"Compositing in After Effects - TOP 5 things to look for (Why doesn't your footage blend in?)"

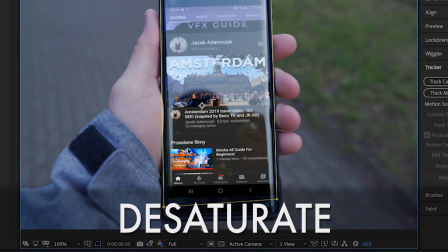497s
So our saturation. This red is definitely too saturated.
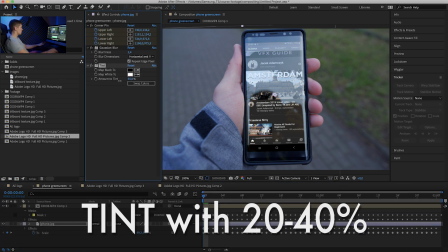501s
So let's add tint and pull it down to 30%, right about there.
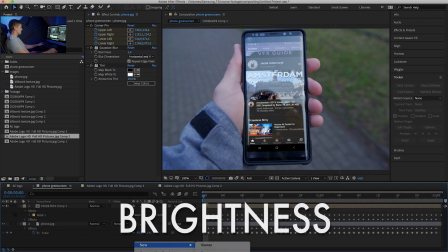508s
Before, after, add our adjustment layer, add tint and see if anything's too bright.
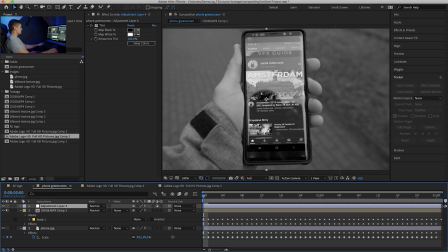515s
I think this part and this part is a little too bright, but nothing major.
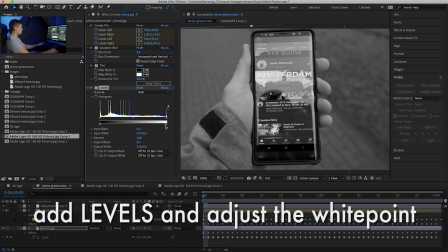521s
Just add levels and pull down the white until it looks right.
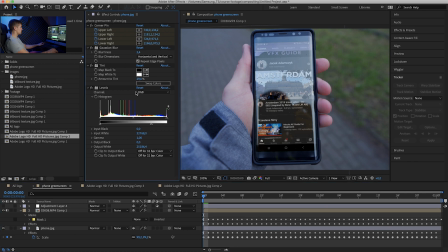527s
So before and after, looks good. So now let's add the tritone.
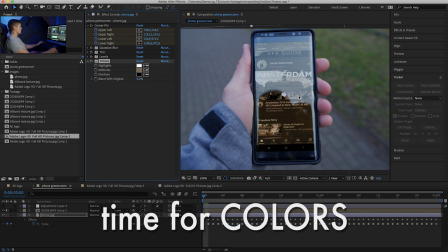534s
And because this is a screen and it emits light by itself,
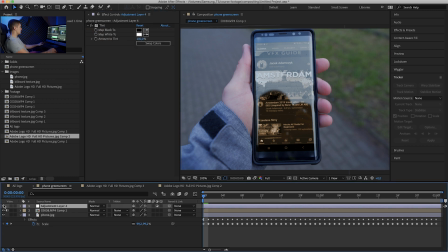538s
it won't be affected as much, but a little bit to match the scene should be added.
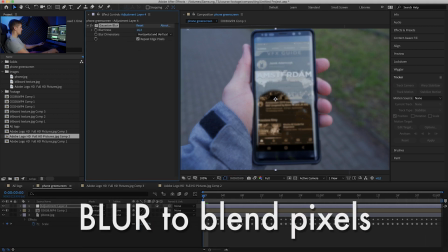544s
Add Gaussian, repeat edge pixels and blur it. Okay, let's sample shadows.
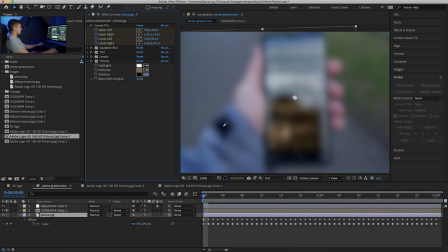550s
I think this is our darkest part. Let's find highlights.
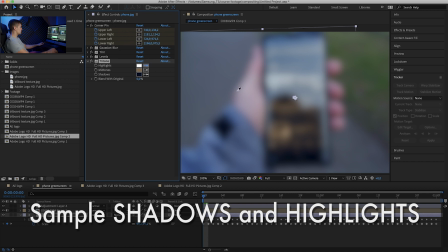554s
There's not really many highlights here, but I'm assuming this would be the brightest.
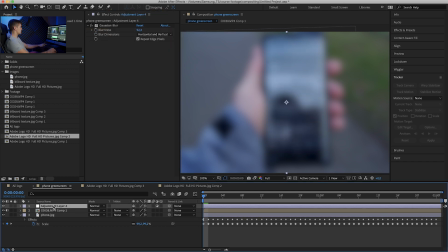559s
And midtones, that would be my jacket. So let's turn off the adjustment layer and see how much we can blend it.
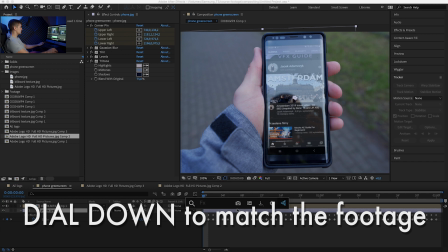568s
Yeah, that looks good. And now, how about this time we'll use noise.
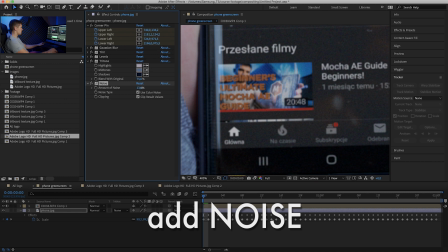574s
Let's see closer how it looks. Let's add about 4%, not more.
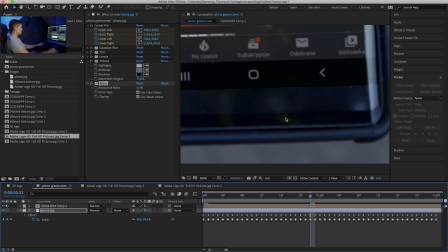579s
Do we have any noisy areas? Maybe around here. And this seems to be matching okay.
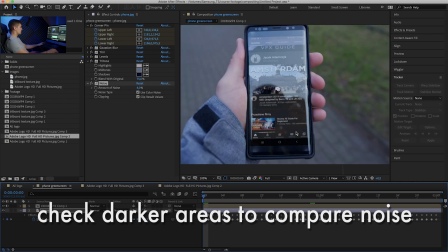585s
So now let's check out our final version. So this is after. And this is before.
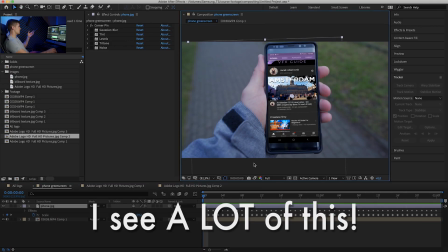594s
Unfortunately, I see tons of replacements that look like this. Please don't do that.
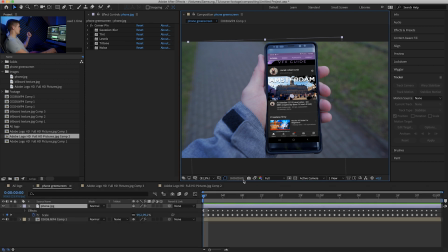599s
It looks very amateurish and you can tell right away that it's replaced. Okay, just to recap again, make sure that the composite is not too sharp because usually artificial image is way sharper than our footage. Also make sure that our composite is not too bright and fits the scene. And for example, if your composite is far away,
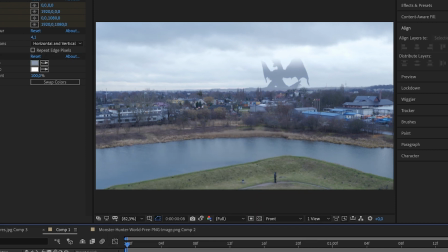622s
make sure the black levels are raised properly so it reflects the atmospheric haze that you see in reality. Then make sure the colors match. Also make sure it's not too saturated. And then in the end, if it's a static image, add grain.
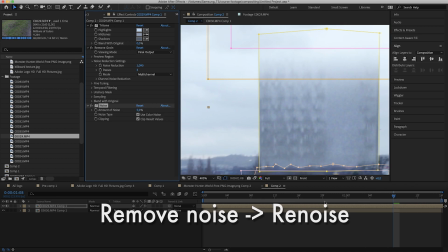636s
If it's a freeze frame, you can first remove the original noise and then add again so it's moving and we don't stack up the noises over each other.
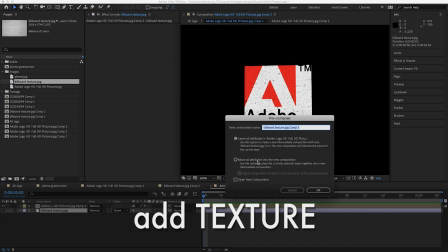645s
And then in the end, add some texture, add imperfections, and that's it. These are my top 5 things to remember when compositing in an image. Well, actually more than 5, but 5 sounds better, right? And there you have it. Now you can actually make your composites look good. Hit me up with any questions you may have, and I'll see you in the next one.